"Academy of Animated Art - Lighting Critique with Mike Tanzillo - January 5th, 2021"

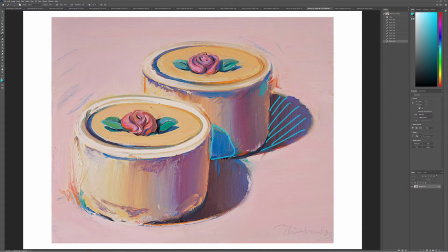8:24 Like the way that something is photographed looks different than how we see it because our eyes are much more sensitive to light and color, that we can pick up a lot more. So this feels like what somebody was seeing. And even just like wrapping around here, like look at all those different color variations.
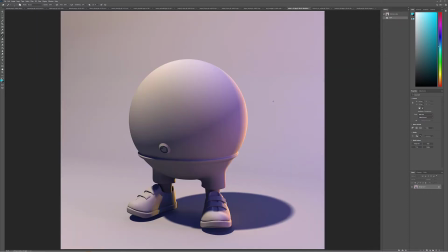8:37 So I think for this, I think that your like light position is pretty good. I think you can go a little bit more frontal in the way that, like, if you look at the front of this,
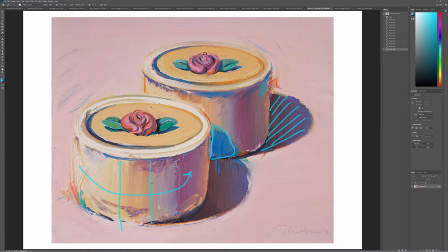8:48 like this section is getting a good amount of light and then the roll off doesn't start happening until this side.
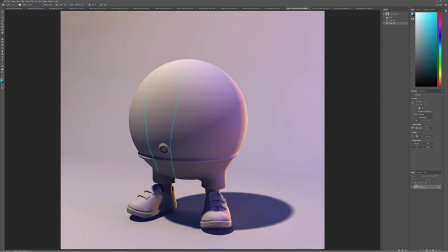8:53 So I think that like your middle can go a little bit brighter and then the roll off doesn't really start happening until more that way. But the bigger thing is for you is really infusing these shadows with color. So I would encourage you to really, I mean, you can already see that you're doing it here,
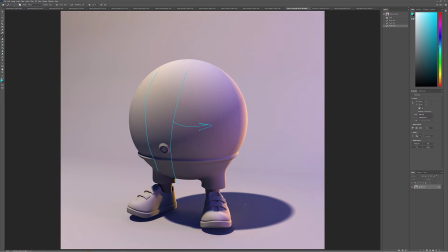9:09 but like really try and push some more color into the fill value and into the sky value or any other lights that you have that are not your key, to try and not only add more color, but also increase, because the shadows in the reference aren't quite this dark.
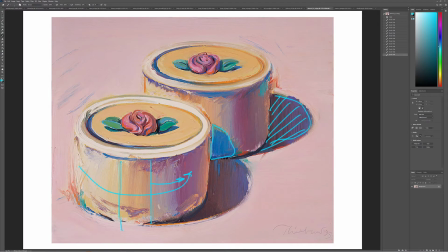9:25 Like they're a little, maybe they are. Yeah, they're darker than I just remembered, but but they do have some good color in them.
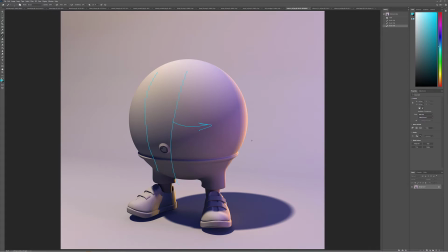9:34 So you're not going to be able to replicate that perfectly without like really doing some deep shader rewriting stuff. So I wouldn't push that too hard, but just try and get some more color in the shadows, and I think you'll be in a good spot there.
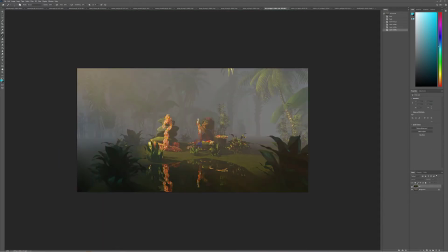9:47 All right, Kat, this is an improvement over your last iteration, but I want to see more. So, I feel the strong sunlight coming in, and I think that's working well. but I want to see not so much because I think the haze is in a good spot.
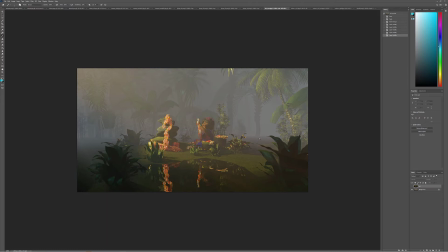10:06 I want you to add a light that simulates the sky color. So something that's big, maybe an area light, maybe a large spotlight. If Blender has a sky dome, that would be great.
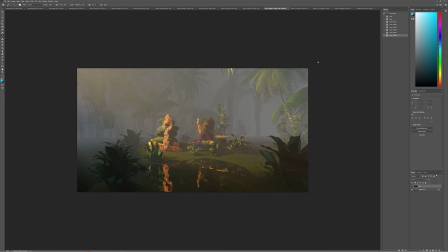10:25 I would put that. I'm not sure if it does or not, but something really big to push a lot of value and light into some of these darker areas.
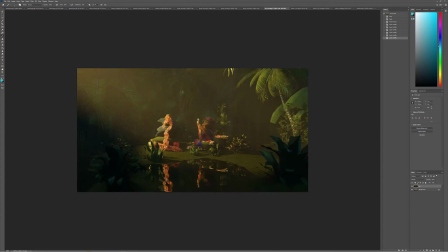10:35 So like even you can kind of see here, like so we've got a sun patch here in the middle. I want to see more of that, and then I also would like to see maybe throw in a couple other spotlights back in here if you don't want to mess with this one too much for now. That just gets some light hits on these trees back here.
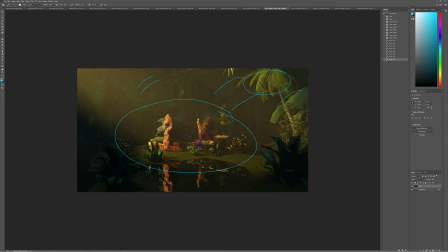10:55 Do you see how like this tree really comes to life, and this tree really comes to life, and these plants really come to life when they get hit with the key light? By not having any back here, you're robbing the scene of more depth, of really feeling a deep space. And I do think that we can, because I see what you're doing and you're trying to focus the attention there in the middle.
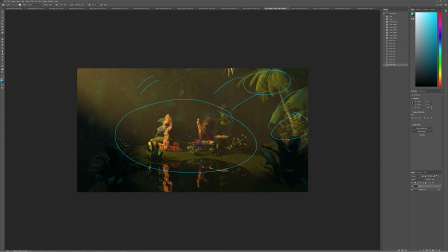11:14 And I think we'll be able to do that because like having these little pockets of light won't take us away from there. But what it does is it builds some more dynamic elements. So for your next step, creating or increasing a sky dome contribution light and adding in some more
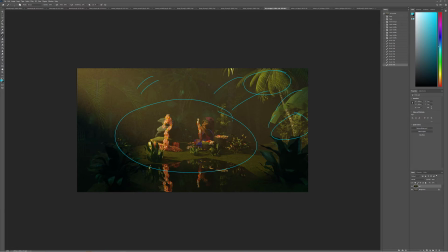11:31 pockets of sunlight hits on some of these trees back here would be really strong. But good progress.
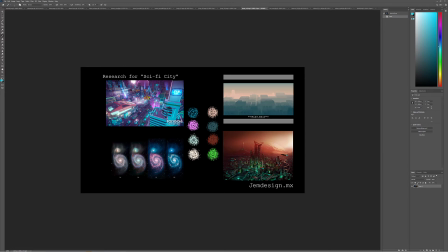11:38 All right, Jorge. So this is a really cool reference that you have here.
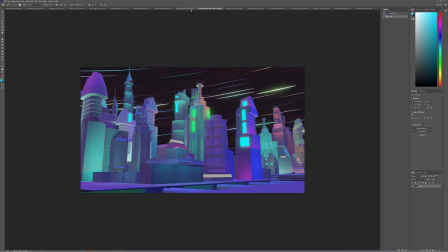11:43 So we've got 3 images from you, all different color schemes. The biggest thing with this versus
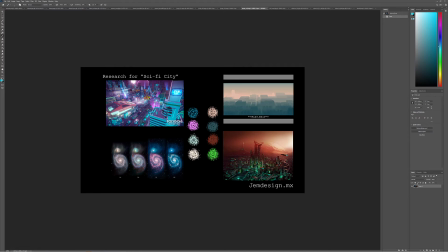11:56 even the reference, but especially this one down here, especially this one here too, is it's all very even.
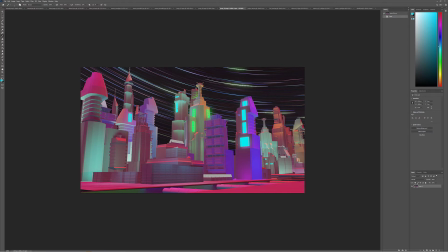12:07 Like whether we're close, whether the buildings are close to the camera or far away, there's not a lot of aerial perspective and not a lot of fall off. And then there's not a lot of variation top to bottom. Like look at this building right here. And there's just, it's very consistent in its tonality from top to bottom.